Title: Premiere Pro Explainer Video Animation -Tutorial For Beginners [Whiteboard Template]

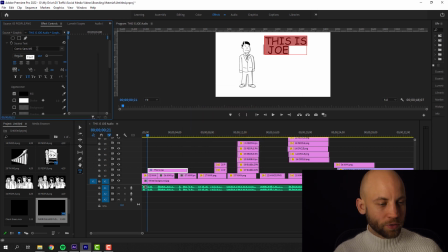3:52 The next thing that you want to change is the font,
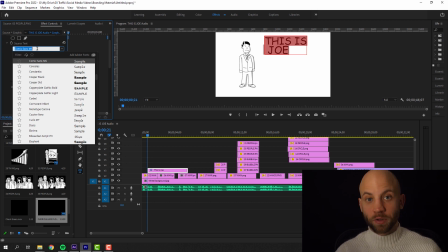3:56 which I like to use Comic Sans for this type of whiteboard explainer animation, just because it looks like it was written by hand, and it's a font that is easily available in any computer. You don't have to install anything else. It's already on your machine.
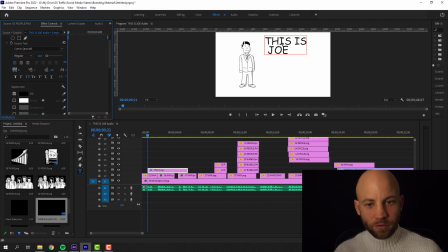4:15 Okay, so the next part is differentiating a little bit the text. So I would like this is to be black and Joe to be red, just to give it a little bit of color. Now, as a principle in these type of animations, the less you do, the better.
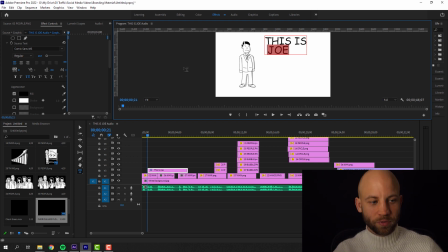4:34 But you do want to have a little bit of contrast. Okay, so now we're going to change the color. I'm going to select the Joe word, and I'm going to click here and select a red color.
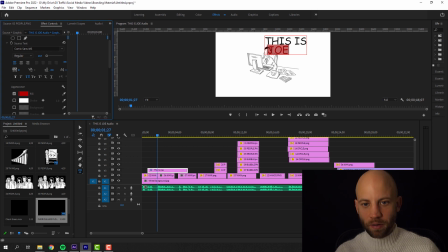4:47 Let's make the Joe phrase a little bigger, like this. Let's see the animation.
This is Joe.
Joe runs his own. Okay, and I don't want the This is Joe to be too long. It's easy because you can see here the
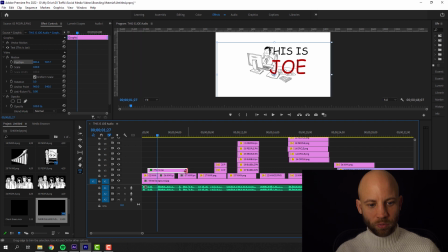5:03 narrator starts the second sentence, so the first sentence should end before that. And at this point, we're gonna play around with the position of Joe a little bit, because I want to add the text animation just below him.
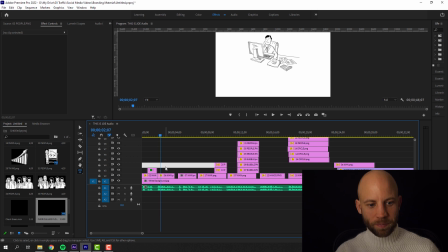5:18 Okay, so I'm gonna click away, unselect stuff, and I'm gonna click the T key to type text.
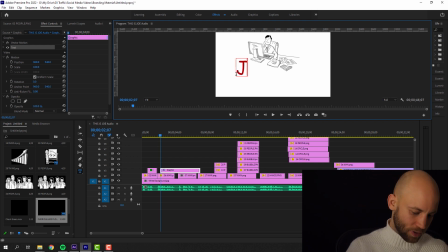5:28 So I'm gonna write a new text, and let's say Joe runs his own
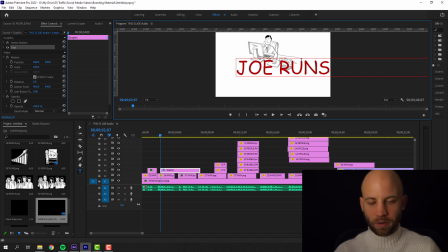5:40 company. Okay, now you see all of the words. So in this case, all you got to do is click anywhere and then Control A, or just double click, and it will select the entire phrase.
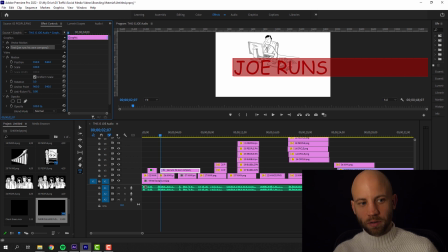5:55 And now you want to make this, of course, smaller. I mean, not here. Click, open up the text parameter. You see here where the eyeball is. Open this one up. And now we're going to make the text smaller like this.
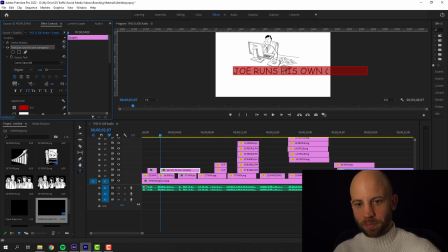6:12 And I want this to be displayed in two separate places. Joe runs his own company, like this. Okay, this is already looking good, but I don't want everything to be in red.
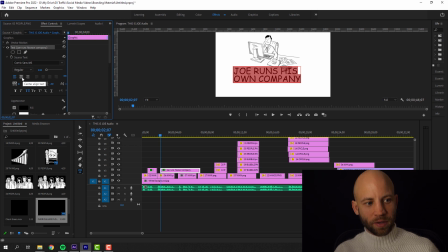6:26 Let's set it back to black. You want to center align everything here in this particular case. So I'm going to click on position, and now I can move the text around like this.
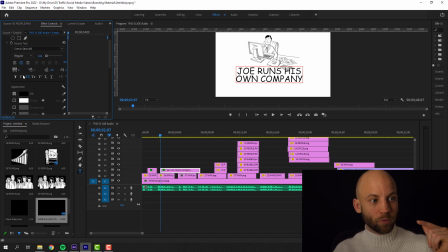6:39 It should be the position, the transform parameter for the text, not for the entire layer.
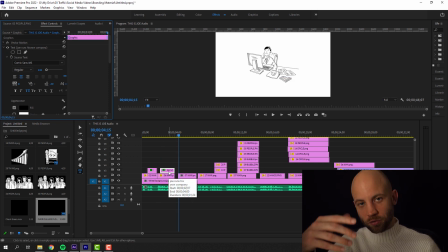6:46 The idea is this is how you continue. I'm going to just go ahead and add the rest of the text.
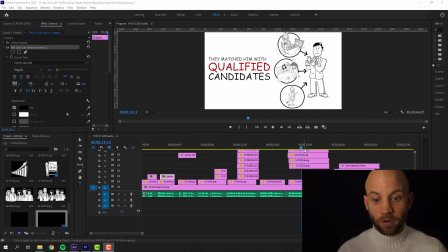6:51 Okay, now I've filled in the text layers that are necessary. And I want to show you a couple of tricks.
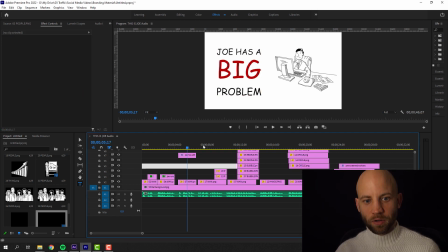6:58 Like the distance between these words are not optimal. So let me show you how I'm going to fix that. So I'm going to select the word big. And you have here something called something baseline shift.
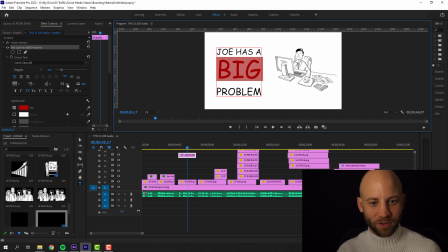7:16 You have something called baseline shift, and you want to move this baseline shift so that the distance for that particular word is optimal. And I'm going to go to the problem and move also the problem a little up.
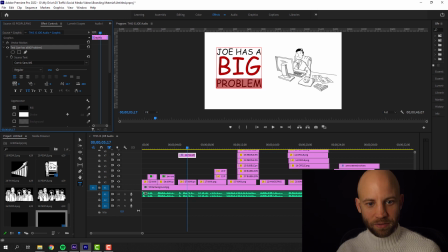7:34 Let's shift the baseline a little up like this. The next thing is that you want to use the same red everywhere. So when you add a color, you don't want to, as a principle, you don't want to add multiple types of red.
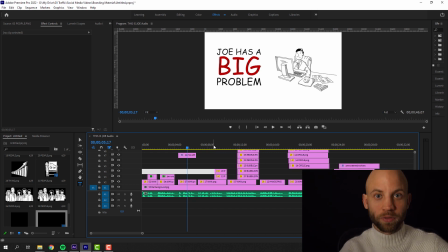7:49 If you use red, you use one color of red. Now, how to do that? Well, the easy way is, let's say we have chosen this red.